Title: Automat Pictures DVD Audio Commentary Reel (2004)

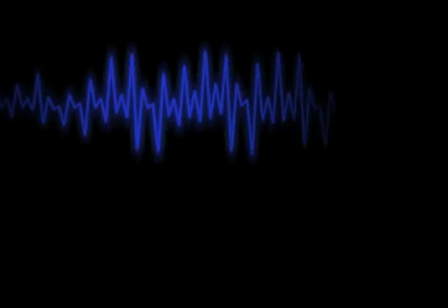(0:02)
Hello, I'm Sidney Lumet. I'm Paul Verhoeven. This is Camille Paglia. I'm Jonathan Demme. Hi, this is McG.
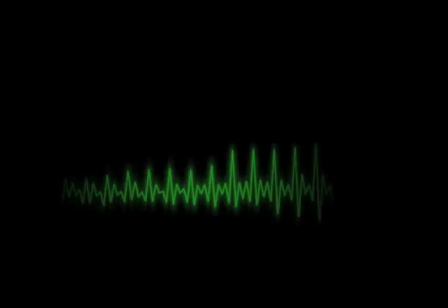(0:07)
I'm Milly Jovovich. My name is Peter Yates. I'm Adam Sandler. This is Rob Reiner. Hi, I'm Holly Mandel.
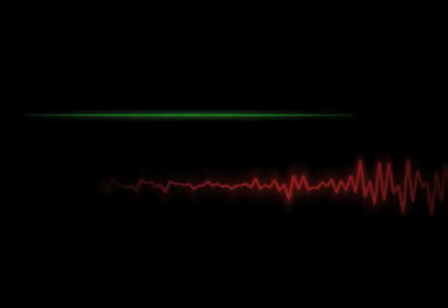(0:12)
Peter Farrelly. And Bobby Farrelly. Frank Oz. Larry Cohen. Joe Dante. Barry Sonnenfeld. I'm Antoine Fuqua. Bob Zemeckis. Kurt Russell. Or this is me, Arnold Schwarzenegger. Roger Corman. I'm Yon De Boat. This is Jack Hill, sitting here watching this film for the zillionth time.
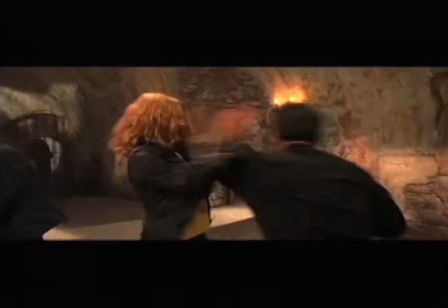(0:29) King Kong Palm.
King Kong palm was something that we always liked out of Iron Monkey. And the Buddha on Lotus is something that came from Iron Monkey as well.
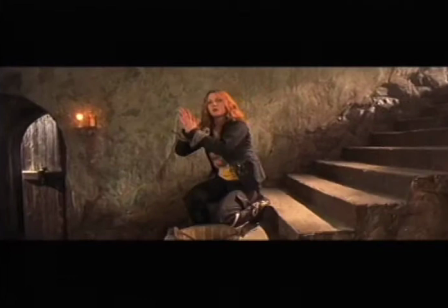(0:35)
We just wanted to have fun with that and thought it was simultaneously tough and sexy. I love this cut right here into this backflip.
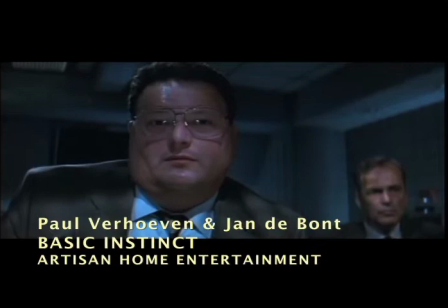(0:42) Buddha on Lotus.
That's why it wasn't necessary to have this shot. Even if she can say she didn't want it or not, it was essential for the scene for that shot to be in.
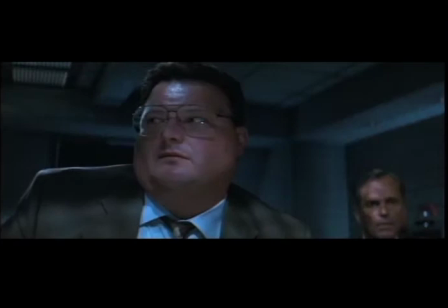(0:51)
I don't think it's a problem for her anymore, the whole situation, because I think she feels that it really was an essential element of the movie.
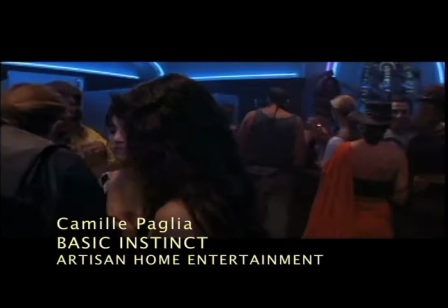(0:57)
That specific shot almost made her a star. Inside the men's room, every kind of lesbianism and drug-taking is going on,
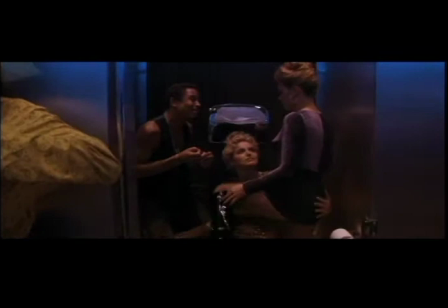(1:06)
and there is Catherine enthroned again,
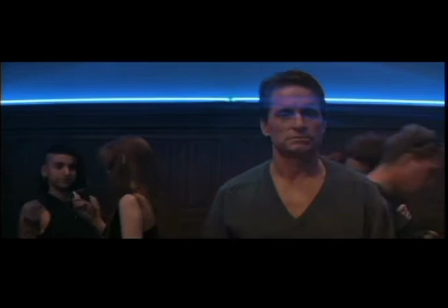(1:10)
as in the interrogation scene, this time on a toilet, where it's a kind of literal slumming,
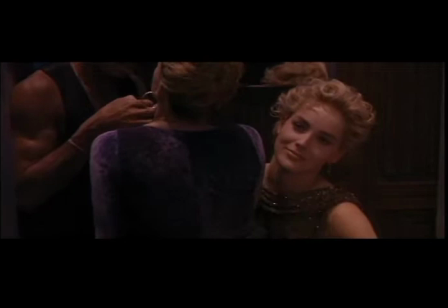(1:16)
as this millionaires is finding her thrills
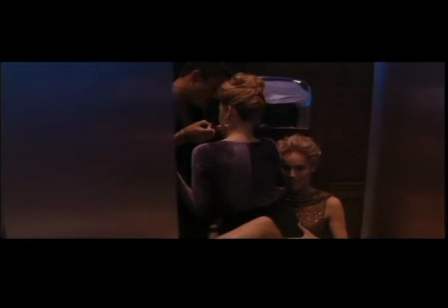(1:21)
and chills in a very degenerate urinal situation.
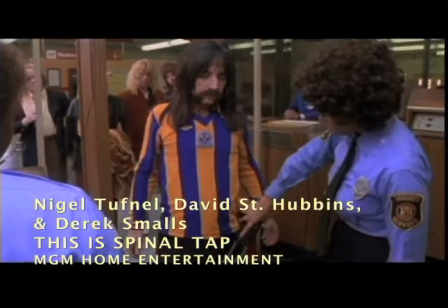(1:26)
Why don't they have these things when you get on trains? Isn't that interesting? Isn't that interesting? The train is going to Havana.
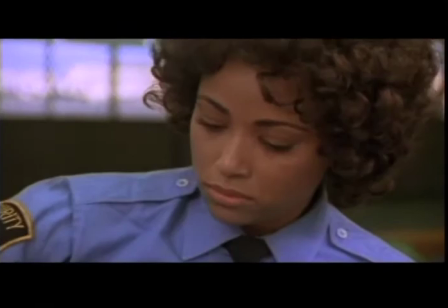(1:32)
Oh, like no one's going to blow up a train. Oh, look at that. Not the first time that's happened.
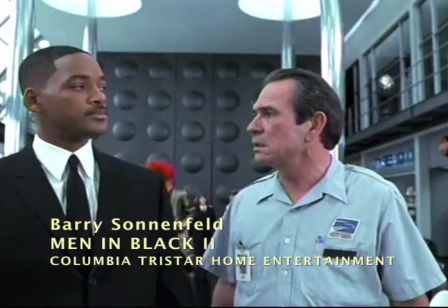(1:38)
I would get many calls from Michael Jackson begging me to be in Men in Black.
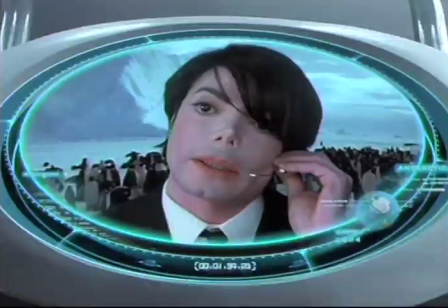(1:44)
He was never scripted to be in Men in Black. I couldn't figure out where to put him in Men in Black.
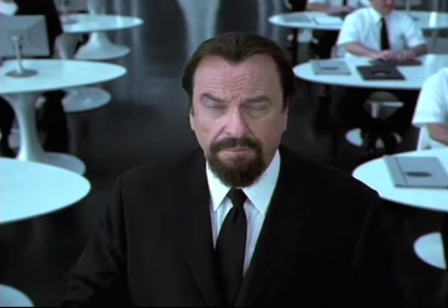(1:49)
And eventually, through a series of discussions, we found out that what he really wanted more than anything was to wear the suit.
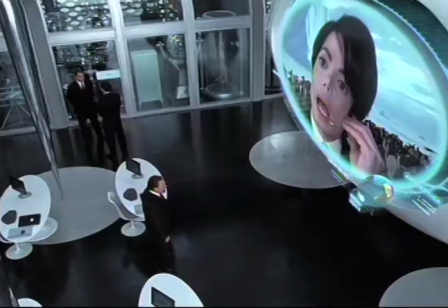(1:58)
We shot this scene in a couple of hours, and I think Michael's really good in the movie.
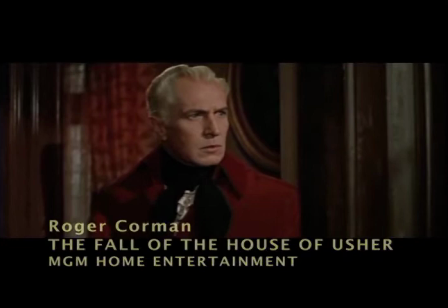(2:02)
There are, of course, very few people in the House of Usher, and there is Vincent.
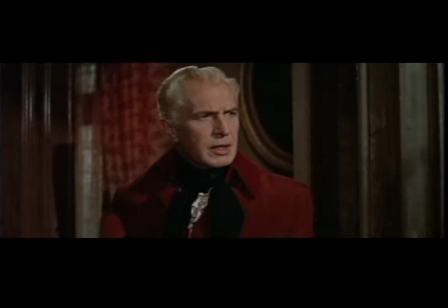(2:08)
Vincent was very, very good, I felt. He was my first choice for the role, and I thought he was wonderful.
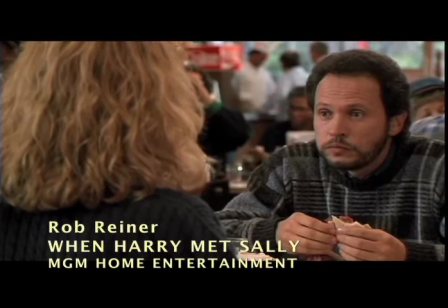(2:15)
After her first take, I said, you know, Megan, in order for this to work, you're going to have to really work into this.
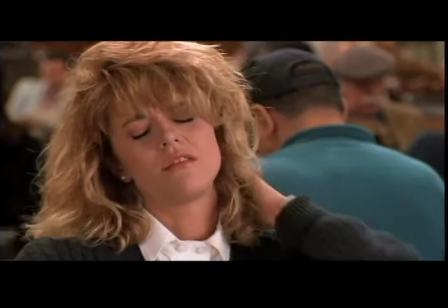(2:21)
I mean, it's only going to be funny if you really go after it full force.
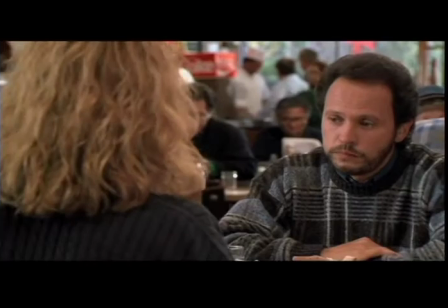(2:24)
So we did it a second time, and again, she was kind of timid, And I said, look, let me show you what I mean and what has to happen.
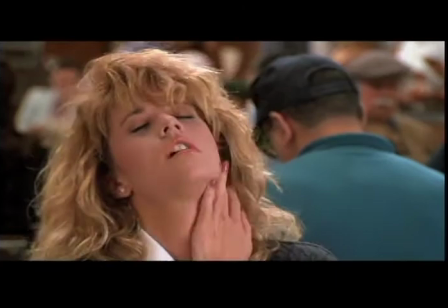(2:31)
And I sat down opposite Billy and started acting out this wild orgasm.
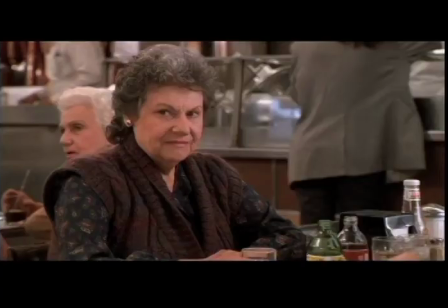(2:36)
And Billy said it was like having a date with Sebastian Cabot. It was so embarrassing for me because after I finished, I realized I had had this orgasm in front of my mother, who was sitting right there.
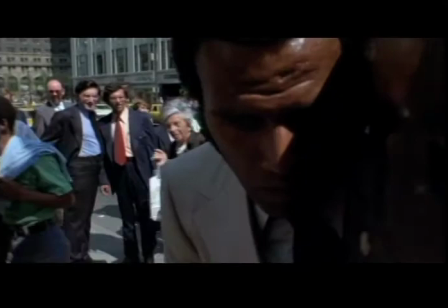(2:45)
People really think that Fred's been shot. I mean, they don't know what's going on. This is for real.
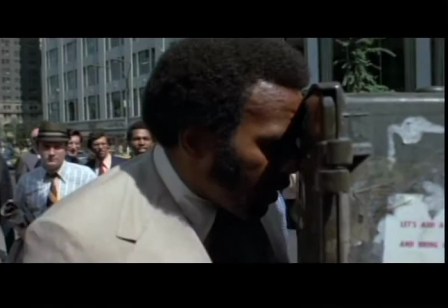(2:49)
Look at this. People are looking. They think this guy's really hurt. But the camera's right there, so I don't know why they don't...
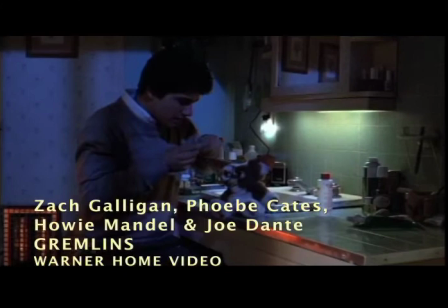(2:55)
They seem to be responding as if he is really injured, which is great.
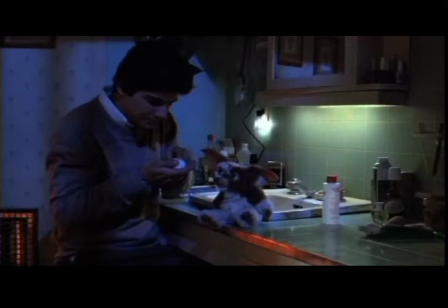(2:59)
They actually drilled a hole in the tile next to the sink, and all the wires are coming out of Gizmo's butt down into the hole.
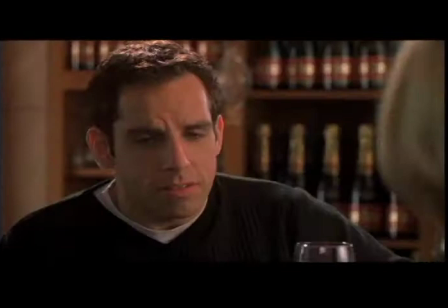(3:08)
Hence the high-pitched sound. Exactly. Gizmo. Cameron was a little bit uncertain of the effect that it might have.
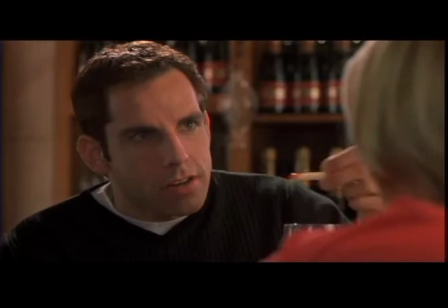(3:16)
I remember her saying, I think that a girl would know if something like that's in her hair.
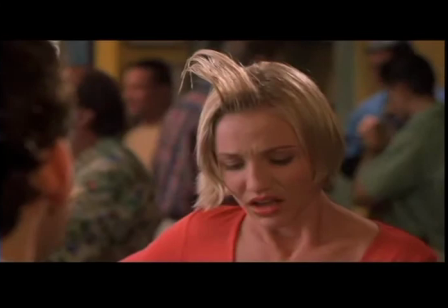(3:21)
The problem that we have when an actor starts talking like that is, yeah, you know, is that they're right. And it becomes kind of hard to defend your position.
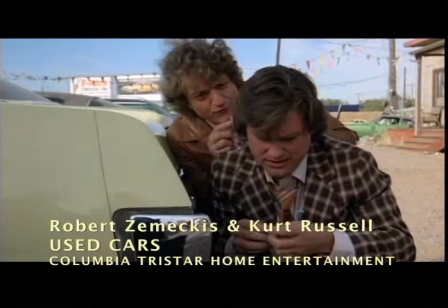(3:28)
Rudy Russo is Jimmy Stewart in It's a Wonderful Life, except that he's totally corrupt.
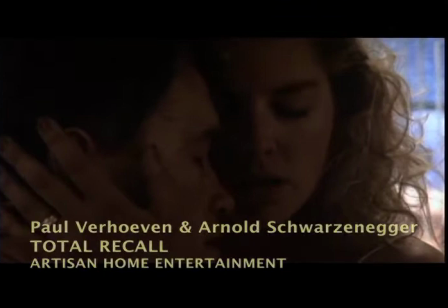(3:36)
Can you get Kurt Russell? Remember how we rehearsed this scene? We rehearsed it in the Bellagio Hotel. In the Bellagio Hotel, exactly. We went up there.
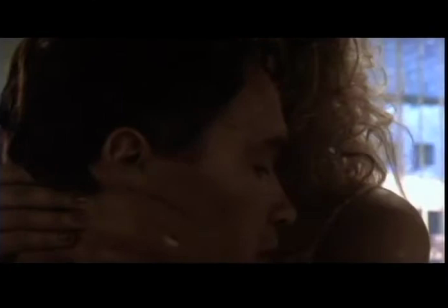(3:44)
They must have thought that we had some strange Hollywood characters checking in, like two guys with one woman in this bedroom.
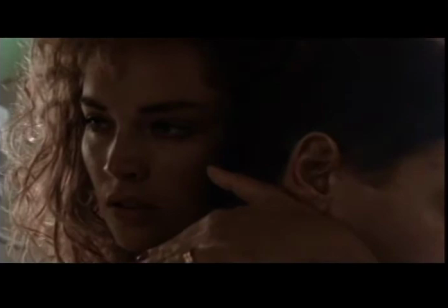(3:51)
And we were rehearsing exactly this scene here. playing around in the bed and all those kind of things.
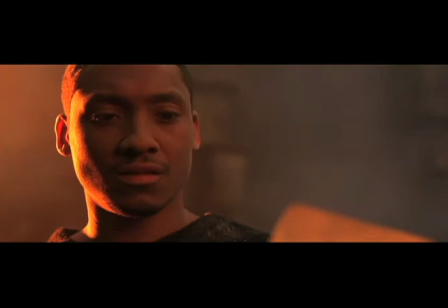(3:56)
Well, this is around the time where you roll up something and smoke, and you rewind the movie, and you can't believe what you've seen, and you understand what you understand. It's a beautiful thing.